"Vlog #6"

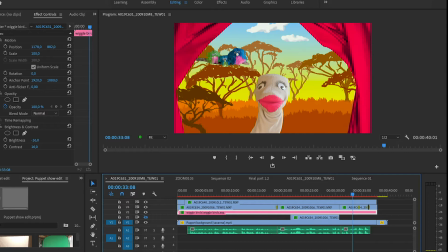(2:00)
The first part is on your screen right now it's the puppet that I filmed so when looking at the layers we're going to look at the video layers the audio layers doesn't really matter you'll see that in the final product so the first
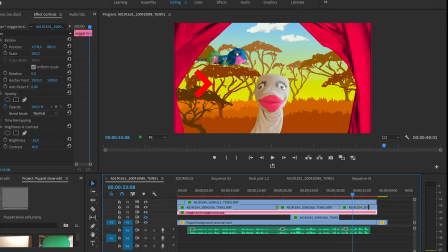(2:17)
layer is a background this is a moving background in my previous video you saw me draw the trees and the landscape then I also drew the clouds so I just put in the clouds moving onto after effects rendered
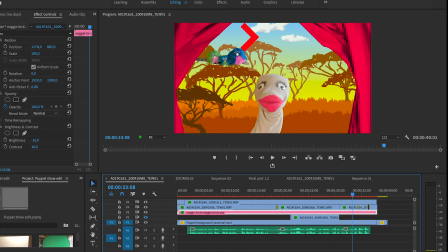(2:35)
it and just brought the video into Premiere Pro the next layer is nothing it's actually yeah it's invisible I think I just cut something out and just yeah I don't like it so I just made invisible
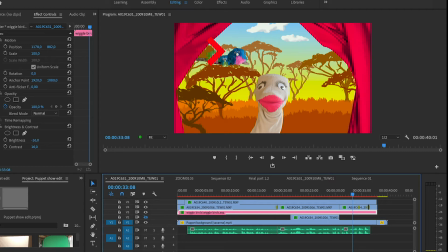(2:52)
the second layer is a regal bird this is pink you might wonder why so it's became it's pink because it is a dynamic link that means I made it in after effects but I didn't render it because I still wanted
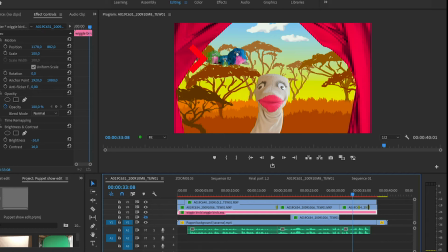(3:11)
a transparent background I put a mask over the little birds and then I used the puppet pin tools to make it wiggle up and down so you can it looks like these birds are really naughty and they're gonna do something to you
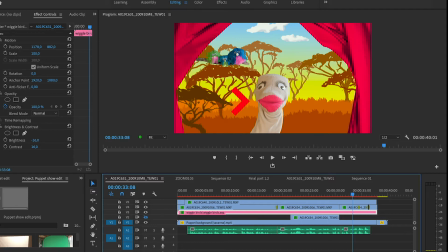(3:28)
the next layer will be Ollie himself there are a few cuts in this layer because initially I filmed too long so I had to cut short to make it everything within a minute and the last layer is divided into
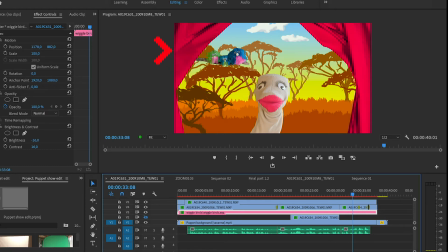(3:46)
two the first half is the blinds opening and the second half is the last frame of the blinds opening that I just copied and just dragged out to make it the entire length of the video so everything runs
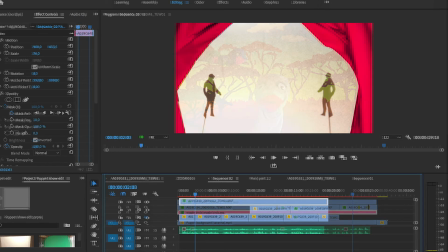(4:03)
smooth and it doesn't look weird at all the next part that we'll be looking at is this shadow puppetry so this is a lot of masking so the first thing i made was the puppets that's coming into frame
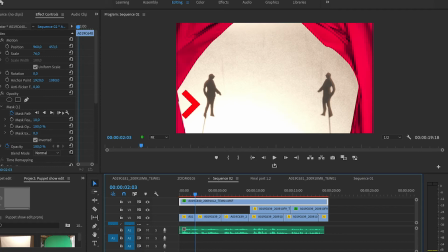(4:19)
the two little men and then they move and then i stop them it's just the frame that i i just freeze framed it and dragged it out and then i made a masks around it so it stays in place and then I took some other footage of a feather and an egg coming
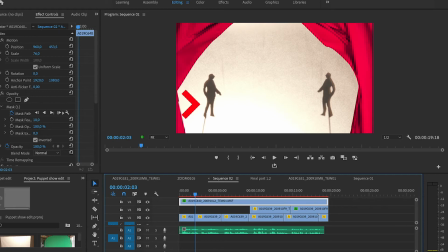(4:39)
into frame and I just put that underneath these puppets so it looks smooth because I don't have four arms I only have two so I had to mask to make everything seem seamless and I I filmed it
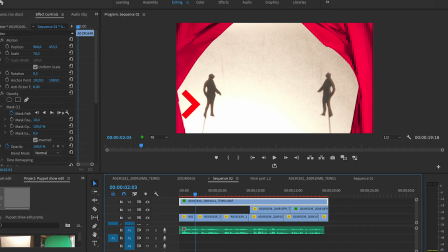(4:55)
that they the egg in puppet would come in on the side so it doesn't look weird. And the last layer is again the same frame that I dragged out in the previous part of the film so the transition is seamless and it looks perfect.
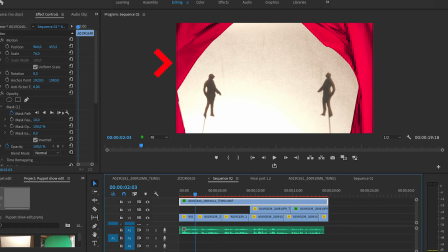(5:13)
It doesn't look weird or anything. And now let's look at the last half.